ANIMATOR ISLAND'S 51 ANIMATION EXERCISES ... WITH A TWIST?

Hello and welcome to Skiddy Animate. I'm Skiddy and today I present to you the biggest project ever for me. As I'm sure you can tell from the title, I took on Animator Island's 51 animation exercises to make you a better animator, but with a twist. I'll leave a link below in case you want to check out the exercise for yourself. But in case you weren't familiar,
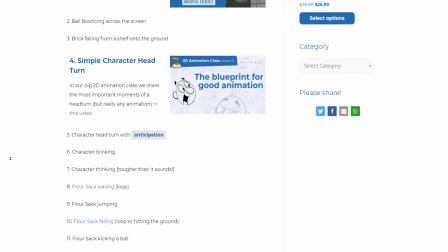(0:18)
Animator Island designed these 51 animation exercises to start from very basic and work its way up in complexity to challenge your animation skills. According to them, by the end of it you should become a better animator. But if I was to just do these exercises, that wouldn't be very interesting for you guys. So I upped the ante. I did all 51 animations using the flower sack rig.
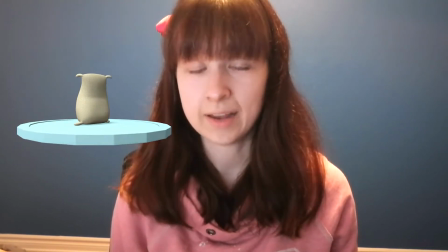(0:38)
This little guy is so adorable. And his rig is extremely simple. And he's free. I'll put a link in the description if you'd like to download him for yourself. The point of using the flower sack rig is because he's extremely simple. Quite often I hear complaints that certain actions can't be done because of a limitation with the rig. But today I'm here to prove to you that you aren't limited by your rig. Your rig is limited by you. So without further ado, let's get into it.
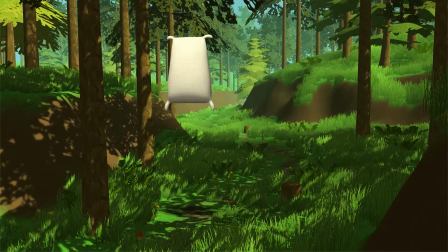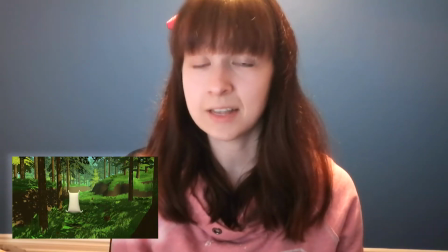(1:09)
To start we have the absolute basic yet extremely important ball bounce. It's very easy to make the flower sack do a ball bounce because he's basically a ball with little arm flappies.
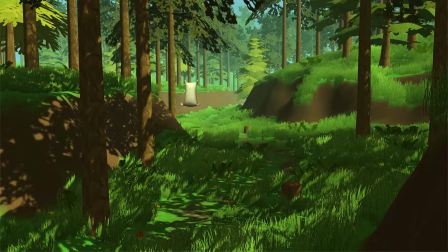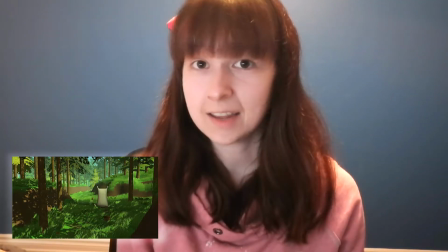(1:26)
Ever hear of a little thing called motion paths? I hate them with a passion, but I have to admit they made light work of this one. I made a tutorial in the past on motion paths, so I'm not gonna get into it here, but I'll link it below if you'd like to check it out.
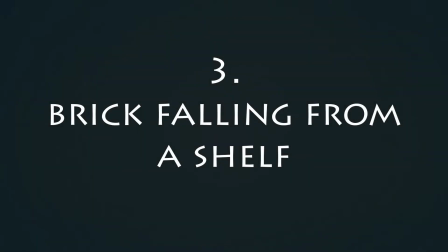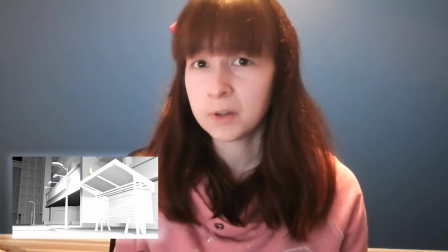(1:43)
This one took a bit of a reference study.
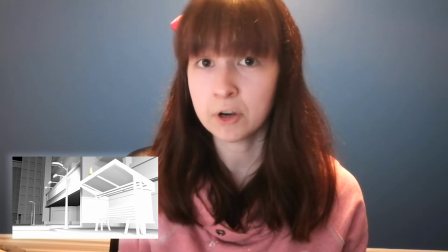(1:46)
If I would have animated this without a reference, I probably would have treated it a lot heavier than it actually is, and I wouldn't have even thought to put a little bounce after the contact. I'm clearly lacking in my brick knowledge.
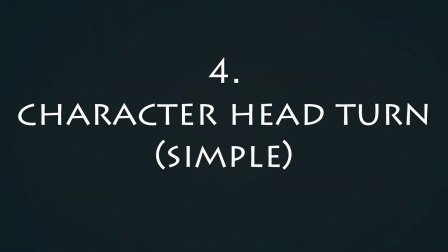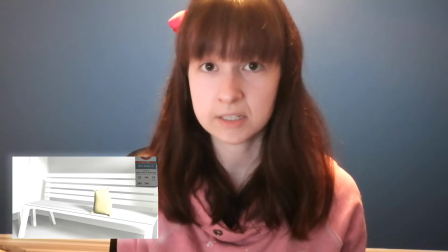(2:02)
This one was just a calm head turn, nothing excited. Waiting for the bus seemed to fit the bill perfectly.
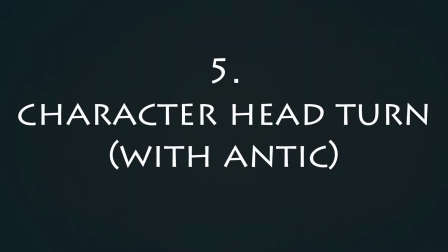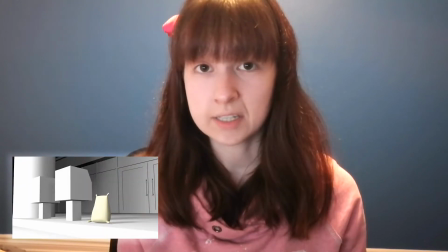(2:12)
This one is where the excitement is called for. Antic up, breakdown down, and then settle the arc.
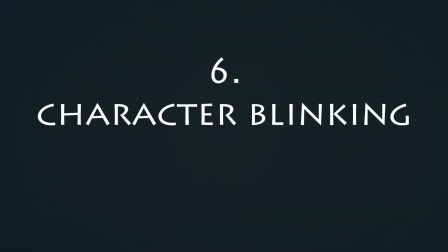Can we watch this one again? It's my absolute favorite.
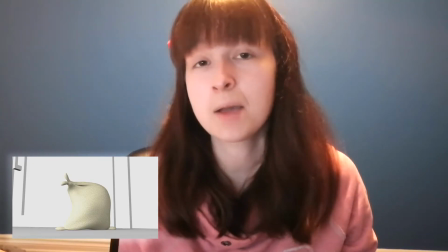(2:29)
It kills me every time I watch it. I hope that's not just me.
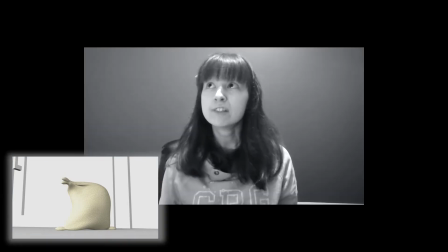(2:33)
Anyways, I'm sure most people would look at this prompt and say, flower sacks can't blink, they don't have eyes.
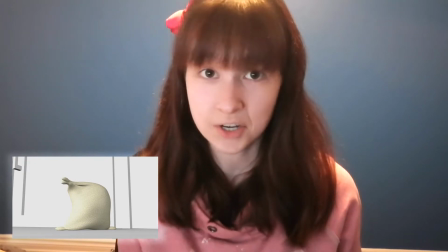(2:39)
But how about looking at what he does have, which is his arm nubbins. He's got all the mechanics of a blink. He's perfect, don't judge him.
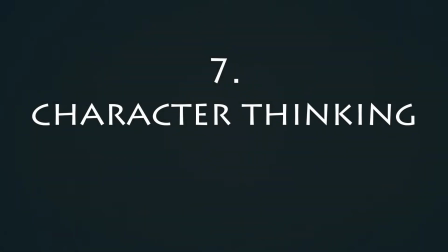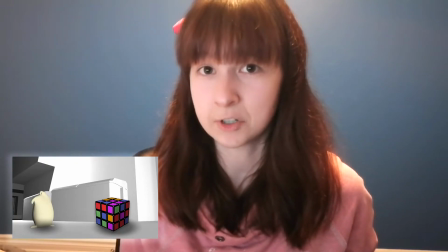(2:52)
Okay, maybe I didn't have any ideas for a scene set up on this one. Let's ignore that. The thinking part? It exists. It's there. It works. Next!
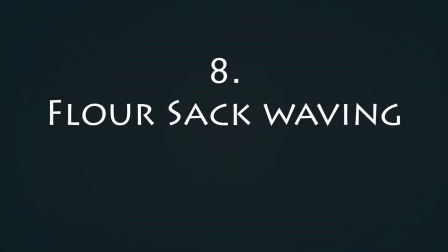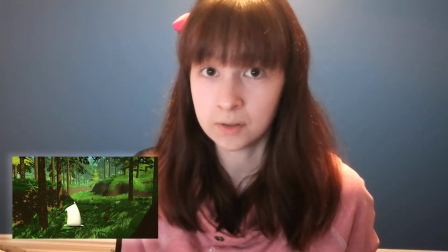(3:06)
Making a flower sack wave is pretty simple since he doesn't have a whole arm to worry about. Just add some secondary animation on his hand so that it flows like seaweed and you're golden.
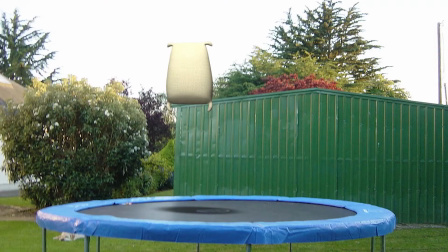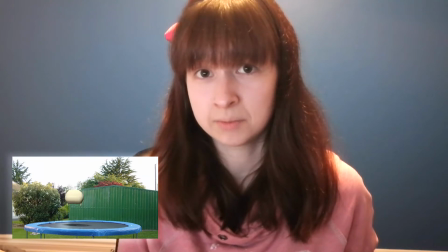(3:22)
Flower sack jumping. All bounce. What's the difference?
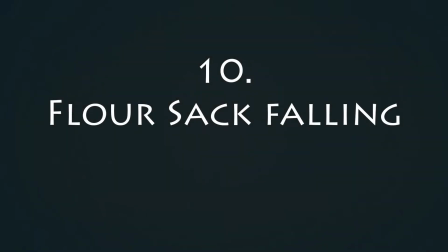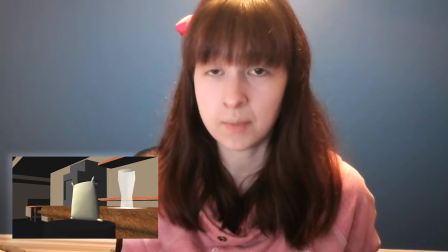(3:31)
They're heavy, they're squishy, and they plop. For a cartoony feel, I made him deflate a little bit on the way down so he could inflate on the way up. Very subtle though.
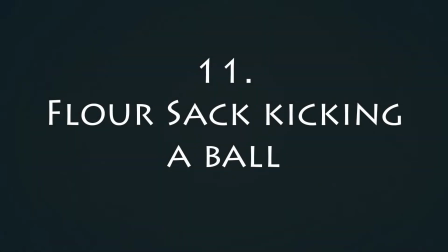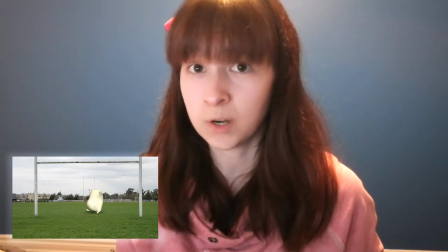(3:44)
All the same mechanics a human would have, but on a smaller character.
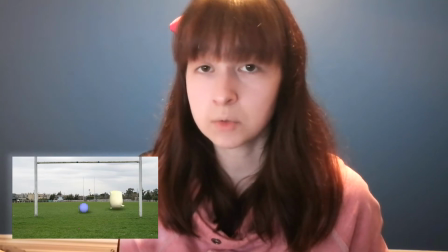(3:47)
So long as you pose from reference to get the gist of it, you can take some creative liberties to make it work on differently proportioned characters.
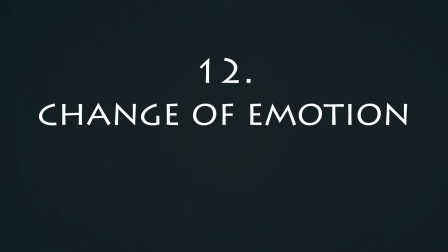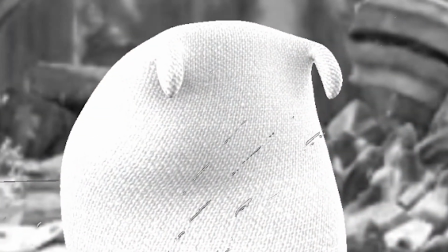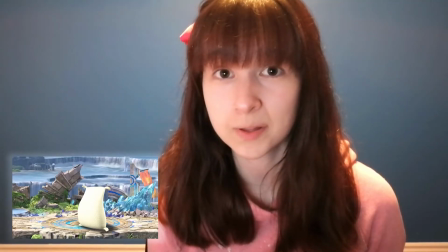(4:05)
Maybe I'm cruel, but this one was fun.
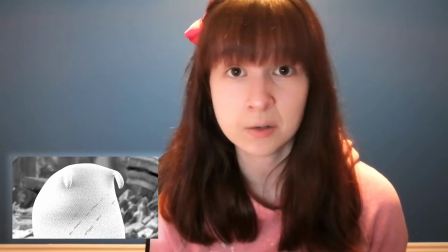(4:08)
I went for a comedic approach, but made sure the character pantomimed a clear emotional shift before the funny bit.
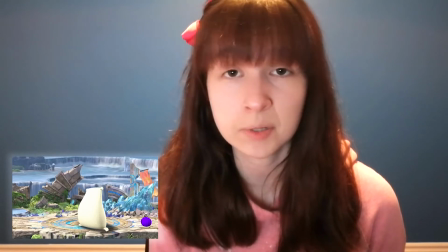(4:15)
When characters don't have faces, that means that you really have to play up their emotions in their posing and their line of action.
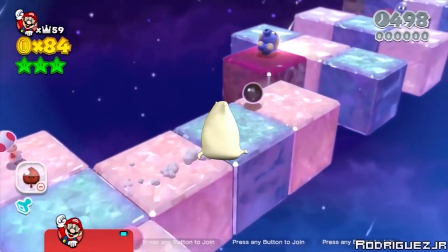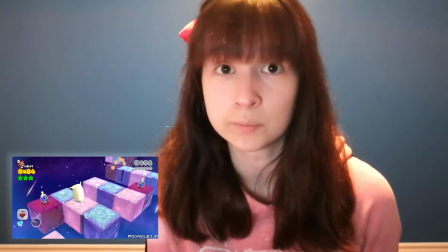(4:30)
character jumping over a gap sounds like mario why not just make a mario i
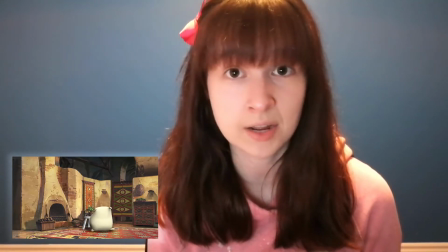(4:40)
could have went for a more realistic approach and made him climb down the chair but a cartoony character like this may
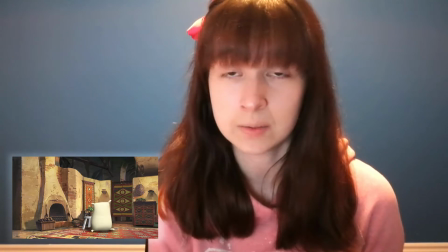(4:45)
as well work smarter not harder and animate him like a cartoon walk
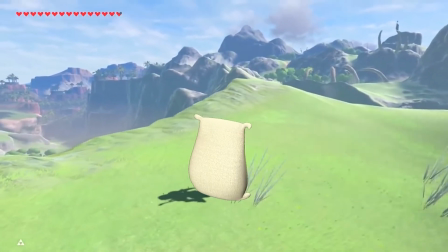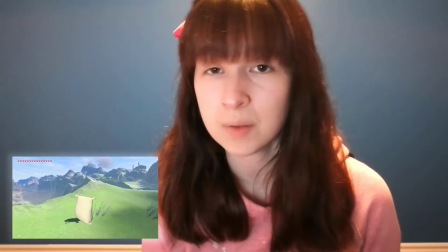(5:00)
cycles are typically pretty boring so i thought maybe breath of the wild would spruce it up a bit did
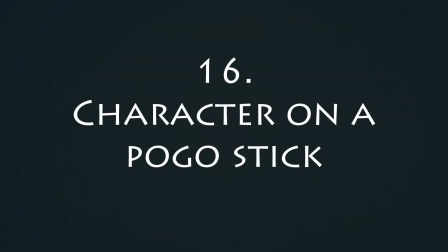(5:06)
it work three two
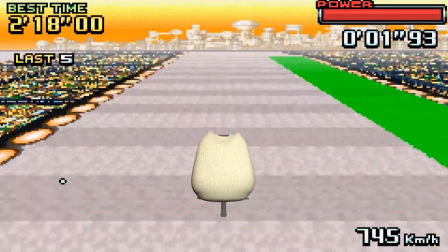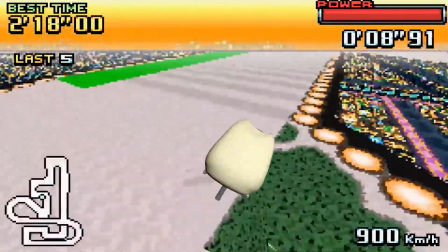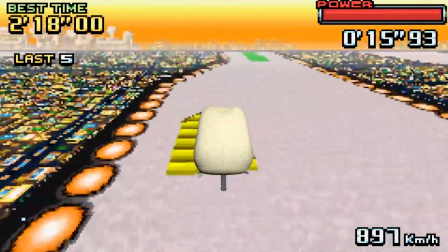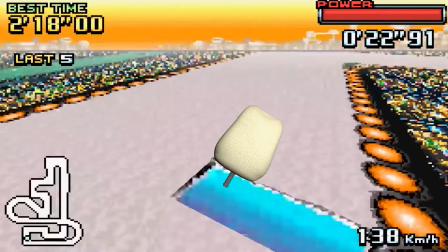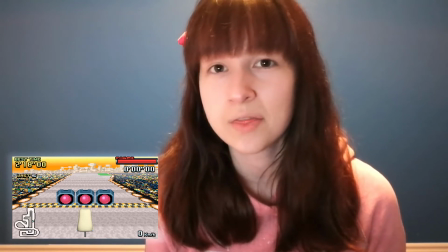(5:39)
I don't know why pogo stick was the one that I put so much effort in, but here we are.
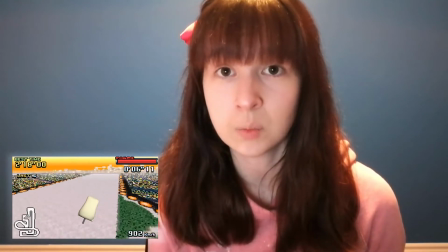(5:46)
I had a blast making this one. In Maya, all I did was animate a pogo stick cycle and render out the loop.
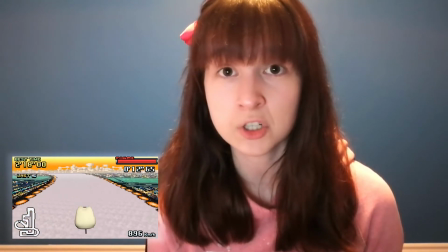(5:52)
Then I found some footage from F-Zero, and in Premiere, I mimicked the ship's rotations as transforms on the flower sack.
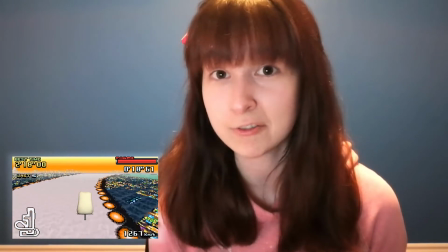(5:59)
Then I rotoscoped the ship out on every frame. Easy peasy.
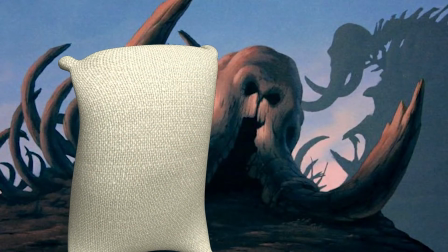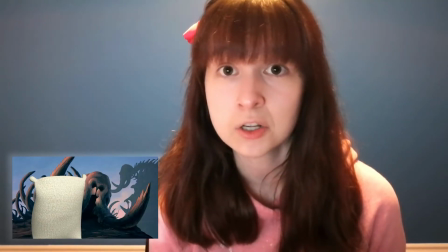(6:14)
laughing is hard on a regular character so it's crucial that you nail the pantomiming
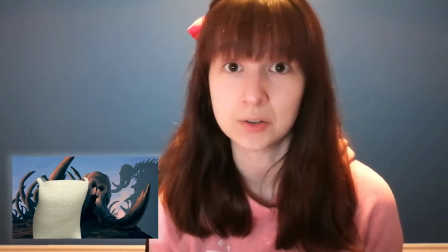(6:19)
on a faceless one lots of belly wiggles on
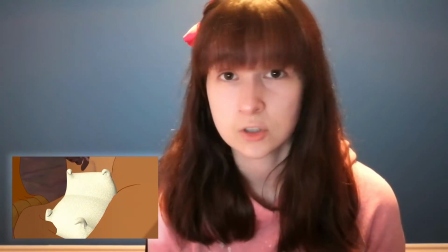(6:27)
a real sneeze the face scrunches up plunges forward and then settles so that's what the pantomime has to do don't
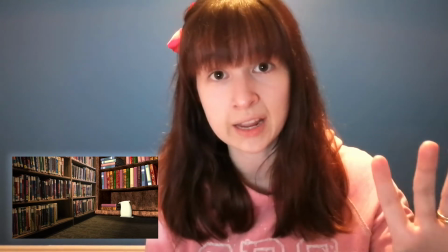(6:39)
break the model when you're reaching just show the struggle. Have a slow gain and then add some translation noise to show the build up.
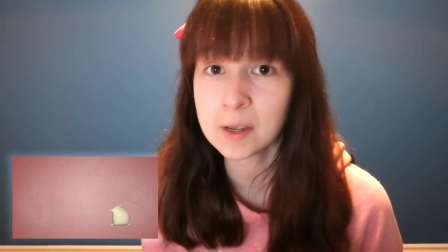(6:51)
Smears are so much fun. They're snappy and have a big cushion on each side of the transition.
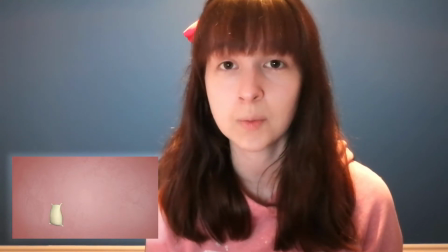(6:57)
I've already talked about smears in the past so I'll put a link down below if you're unsure about them.
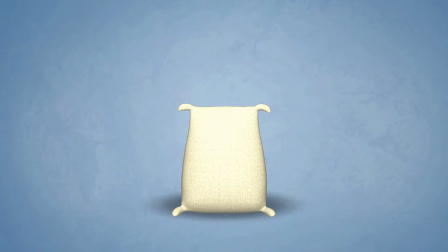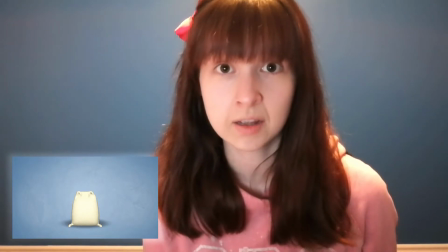(7:07)
Yoga is a good place to look for reference on breathing. The breath in is a tense build up and the breath out is a slow relaxing release.
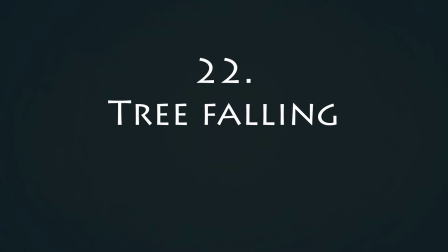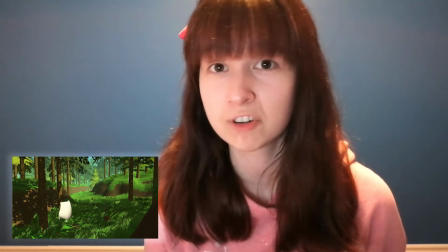(7:21)
I think the flower sack makes a mighty good tree. I'm not well versed in falling trees, so I watched reference pretty closely for this one.
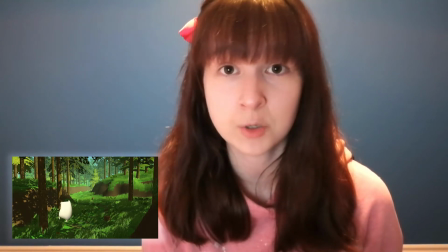(7:29)
Just like the brick, I wouldn't have thought to put a bounce after the initial hit.
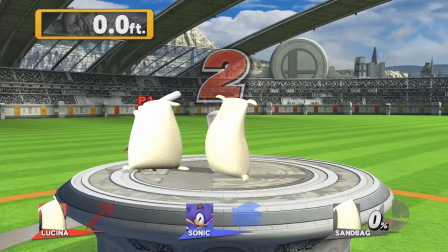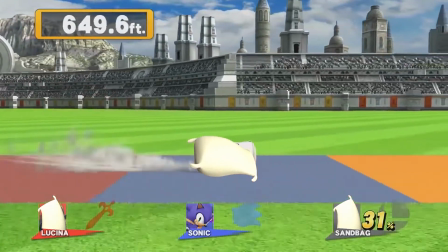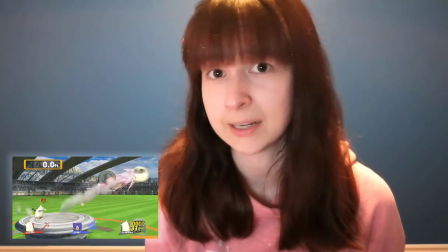(7:45)
Flower sack? Sandbag? Same thing, right?
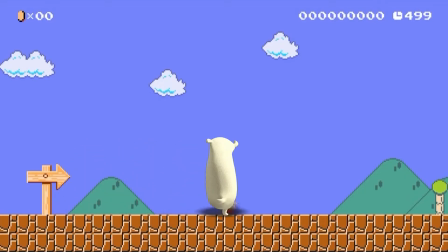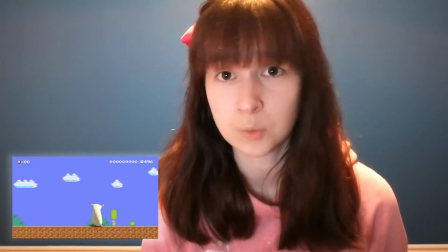(7:57)
Just like the walk cycle, runs are boring. All cycles are boring to watch, really. If you can think of a way to make it interesting, do it.
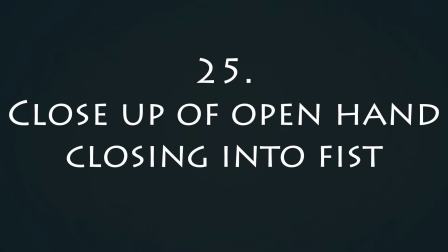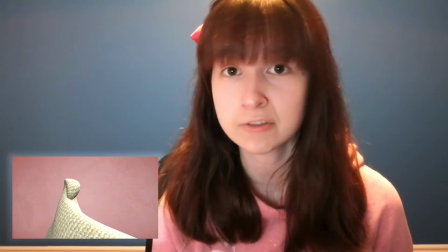(8:10)
Fists are hard to look right, but the simplicity of the flower sack rig really worked in my favor on this one.